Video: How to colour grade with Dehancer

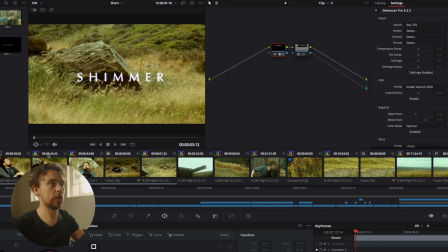[12:25]
So something that's blown out, halation's gonna be around that. So this isn't quite looking there yet.
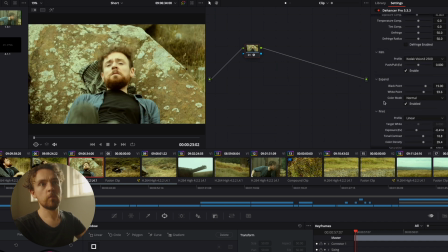[12:32]
So what's the difference between that and this? Black point's higher, contrast, I've added more contrast here.
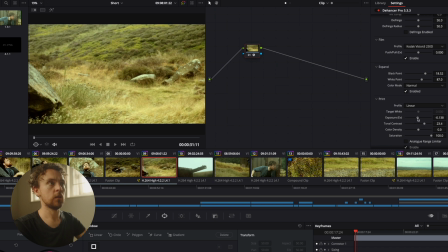[12:41]
So more contrast here. Just play about with that exposure. I think one thing that Dehancer's gonna do potentially is, if you don't know anything about film, shooting on film, the way that it talks about stuff is very film centric.
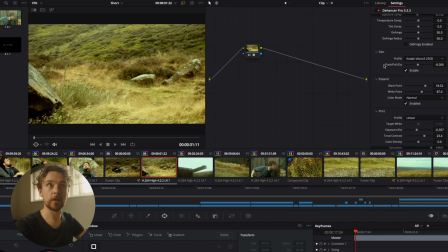[12:57]
So for example, here, pushing and pulling, that's changing the timings for when you're developing film. That's not just gonna change the exposure, it's gonna change things like contrast, things like graininess, but it's also gonna affect your colors as well.
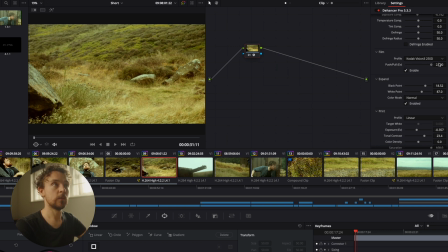[13:13]
So pushing and pulling is gonna give you more contrast, but more grain, or less contrast, less grain, more realistic colors maybe, depending on your film stock basically.
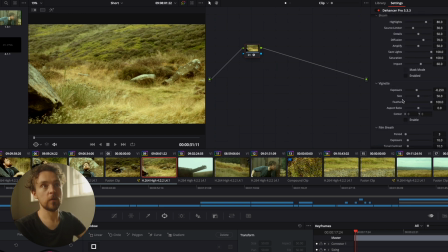[13:30]
Again, you can disable these things as you go through and you're not using them. So once you've made all your adjustments,
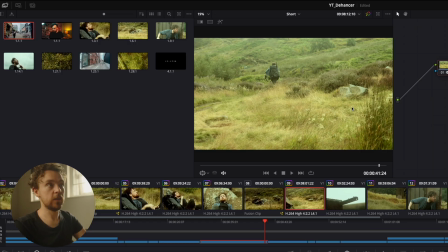[13:37]
within DaVinci,
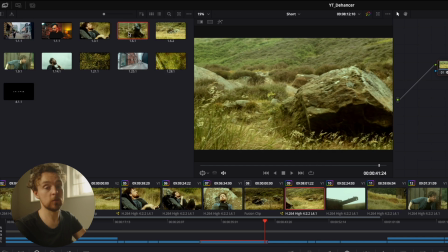[13:38]
you can just grab stills and that's gonna exist up here and you can just apply that across your different shots.
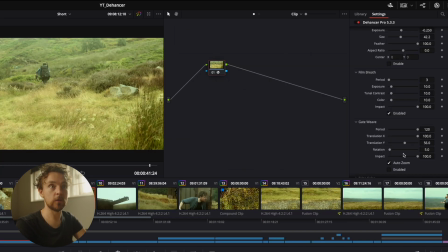[13:47]
But if you want to take this over to a different editing software, or maybe you wanna do some editing with this exact look in Final Cut or Premiere, you don't necessarily have to have the Dehancer for that as well. Or what if you wanna be shooting and monitoring this look?
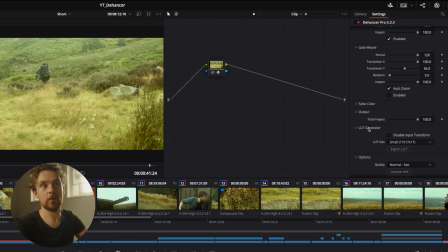[14:06]
Well, that's where Look Generator comes in. So down at the bottom, you've got the ability to generate a monitor look or an editing look. Nice and simple. You can then take that over to Final Cut. So what are the benefits in Dehancer for me?
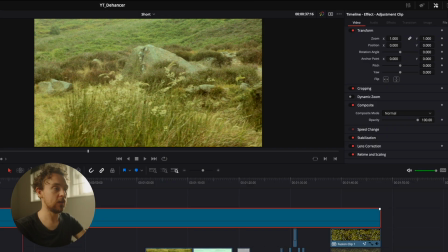[14:24]
Well, obviously, if you've got an idea of a look in mind that's emulating film, and you don't want to go through the process of having to find the film stock and cross-reference it, they've done all that work for you.
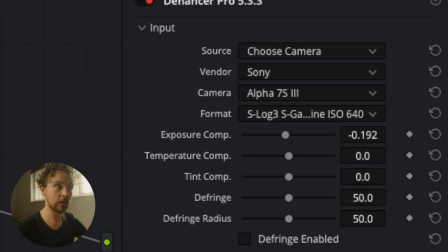[14:39]
But also they've built in these extra tools like the input and having that log transform built into it, which is really handy. It means you don't have to wrangle a load of nodes. That's one of its really valuable features day to day, because I don't think you're gonna be necessarily using all the film stocks all the time. I don't think you're necessarily going to be putting film grain on all the time, halation, things like that. But just as a day-to-day tool that's going to really help you out, that input is really, really nice to have.
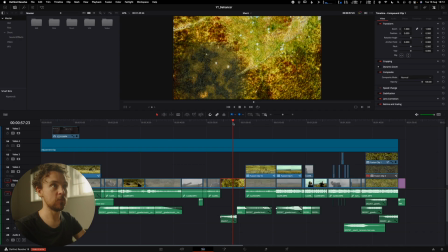[15:11]
The beauty of this software for me, for this project, is it's kind of hiding those really janky special effects that I've done. So here, this is this grass texture that I've added in where you can kind of see the invisible walking.
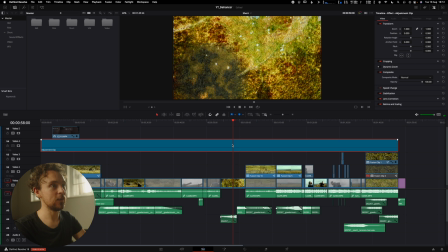[15:28]
That looks really janky, but I feel like with the film grain over it, just beds it in a little bit more.
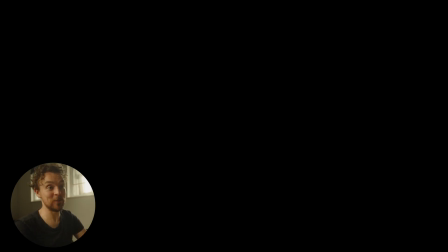[15:35]
So I do really appreciate that.
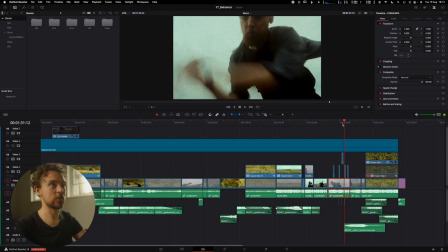[15:37]
And again, with these like crappy blood effects, I think just that film grain over the top, it beds it in a little bit. Now it's not perfect, is it? But that's not Dehancer's fault, that's my fault. I'm gonna add this shot on at the end of this video, but I'm also gonna upload it separately to Vimeo because Vimeo handles things like grain and like film grain stuff much better than YouTube. If you are watching this on YouTube and you do want to see some of that quality come through, then set this to 4K playback because that'll, even if your monitor isn't 4K, that should give you a little bit of extra clarity and hopefully you'll be able to see the effects of the grain. That's one problem with grain. YouTube doesn't like it. It muddies it out.